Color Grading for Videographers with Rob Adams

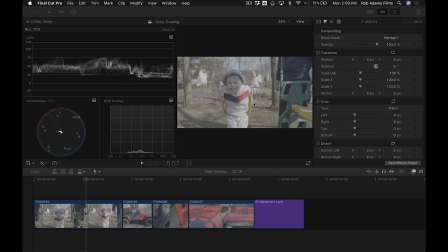(0:11)
All right, so here we are in Final Cut Pro 10, and I'm going to walk you through the 3 basic steps of color grading your footage. And these are some shots that I took of my son and my Jeep in my yard, and this was shot on a Panasonic GH5 in V-Log, which is the flattest setting to preserve dynamic range.
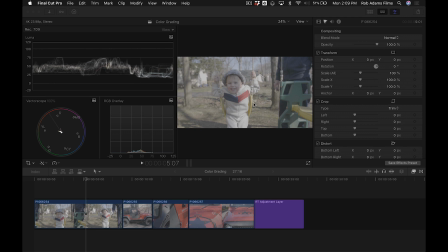(0:31)
It's also probably the most difficult type of footage to grade because if you're not shooting at a very high bit rate, you're going to introduce a lot of artifacts and noise and banding on 8-bit footage as opposed to 10-bit footage,
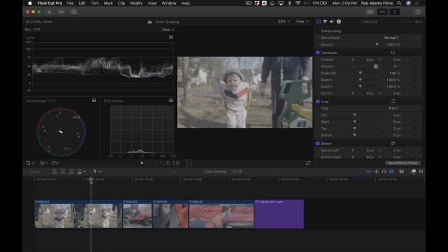(0:43)
which this is recorded in. This is 10-bit 422 footage recorded at 150 megs per second, so this is very high quality V-Log footage. So you see how flat the image is, and we have nice fall off between the highlights and shadows, right? A lot of detail in here, but the image looks very muted. It looks very flat.
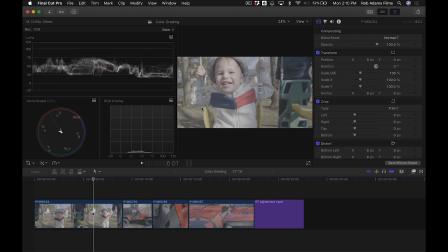(1:00)
So we need to do a primary exposure correction and that's step 1 in our grading process, to bring this footage to life, to make it look nicer. So I'm going to go over here into Final Cut and use our color wheels, and this is my primary grade.
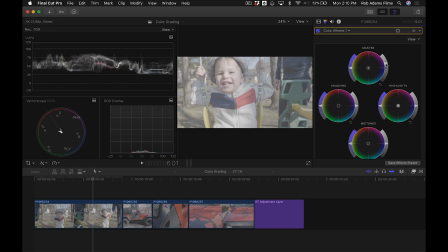(1:12)
So I'm going to go ahead and just start getting my levels to look right. Now, if you look over here on the right-hand side, let me just reset that. If you look over here on the left-hand side, you'll see the waveform monitor, and the waveform monitor is like a vertical representation of the luminance and the saturation of the image.
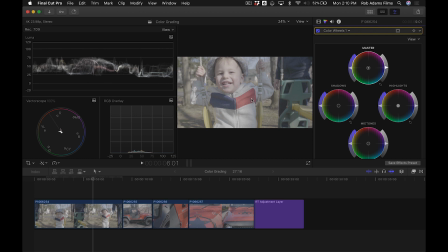(1:29)
So you see a little bit of the color in there. That's the color that's on the red right here on his shirt. And the rest of this is a representation. This is called the trace. This is a representation of the exposure. And you see that it's kind of in the middle ground here. And if we're looking on the IRE scale of 0 to 100, which is where we want to keep our levels within using this type of footage,
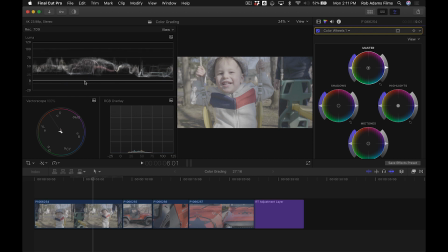(1:46)
we want to expand this and give it like a nice S-curve of highlights and shadows. So we'll go ahead and increase the master, bring down the shadows. We don't want to crunch them. We just want to add some contrast and bring up our highlights just to boost the skin tones a little bit more in the midtones there.
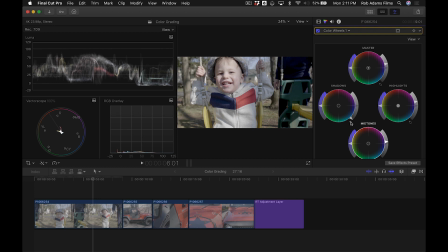(2:01)
Not too much because it is bright and it was shot outside. I don't want to crunch my blacks as you see right here. We definitely don't want to do that, so we want to be real careful. This is just to get us close. Now, as a second part of part 1 here, we can go ahead and grab some color curves, and if you're familiar with photo editing, this will look very familiar to you. And we're just going to go ahead and fine-tune our S-curve.
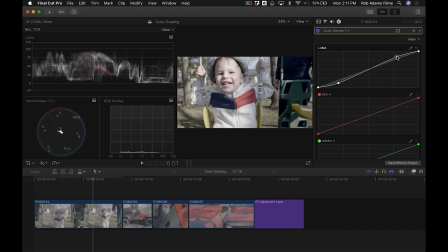(2:20)
Just bring our shadows down a little bit more, bring our highlights up a touch, and then our midtones as well. Don't want to blow anything out. Don't want to make things look too harsh. We still want some of that fall off there. Now we got to add some saturation. We'll simply just go back into our color wheels and add a little bit of saturation.
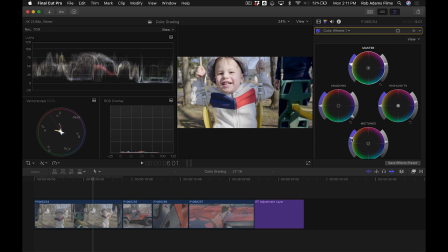(2:37)
Give a little life back into the skin tones there, and let those colors pop just a little bit. All right, so that's not too bad. That's a nicely exposed image. I'd say the color is fairly spot on. And if I show you the before and after there, you see that was our original log footage, and now this is our graded footage with an S-curve.
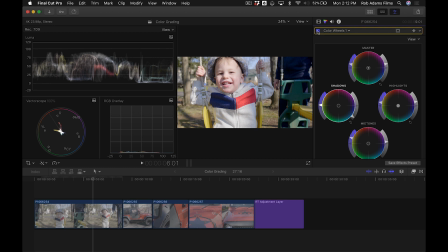(2:56)
So that's only one part of the process. The second part of the process here is to go ahead and give it a look, give it a mood, give it a feel. And there's a couple different ways you can do this. We can do it manually. We can go ahead and add another instance of our color wheels.
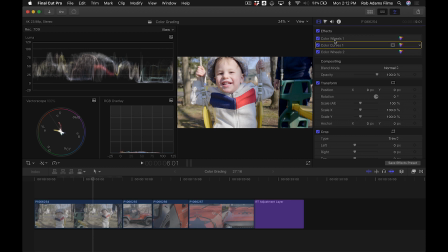(3:09)
So if you're looking at this in a stacked version, here's our primary grade, which is contained in these 2 effect applications. And then our third one would be, this is part 1 of the secondary grade, and we're going to go ahead and start playing with color here.
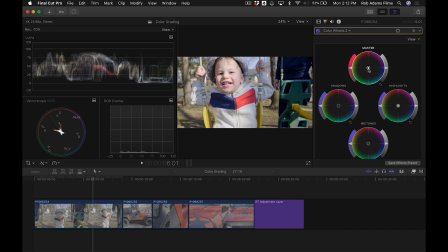(3:23)
So this is a little bit more magenta than I'd like it to be, so I'm going to take my master color wheel and I want to drag that away from the red and move it more toward the green, maybe a little bit more toward the blue, just to get it natural to the eye. And then we can start playing around with some of these other colors, maybe warm it up a little
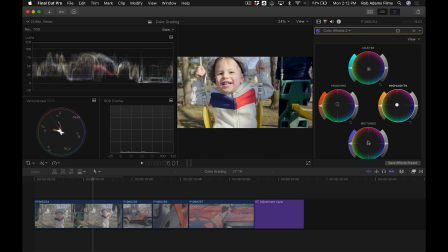(3:38)
bit, bring the highlights up a touch and warm it up, and then the midtones, and just give it a nice warm feel. There's also a temperature slider down here which will help you to kind of create the mood you're looking for. You can move it towards or away from green or magenta down here on the hue slider or tint slider,
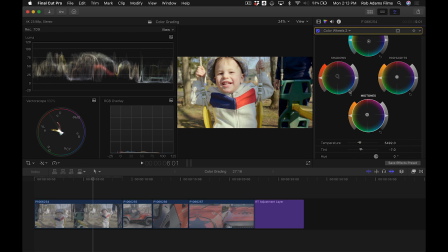(3:54)
and that gives us a nice warm, kind of moody, feely, touchy-feely, family kind of feeling image. And I kind of like that. Now, if I show you the before and after here, this is the original footage, and now this is the graded footage, and you can see that that is a very stark difference from what we originally had out of the camera.
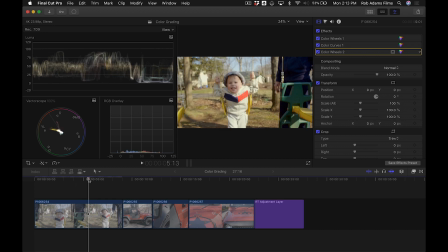(4:13)
Now, of course, it needs to render a little bit before it's going to play back in real time. This is really heavy 4K footage, but you sort of get the idea of what we're going for here.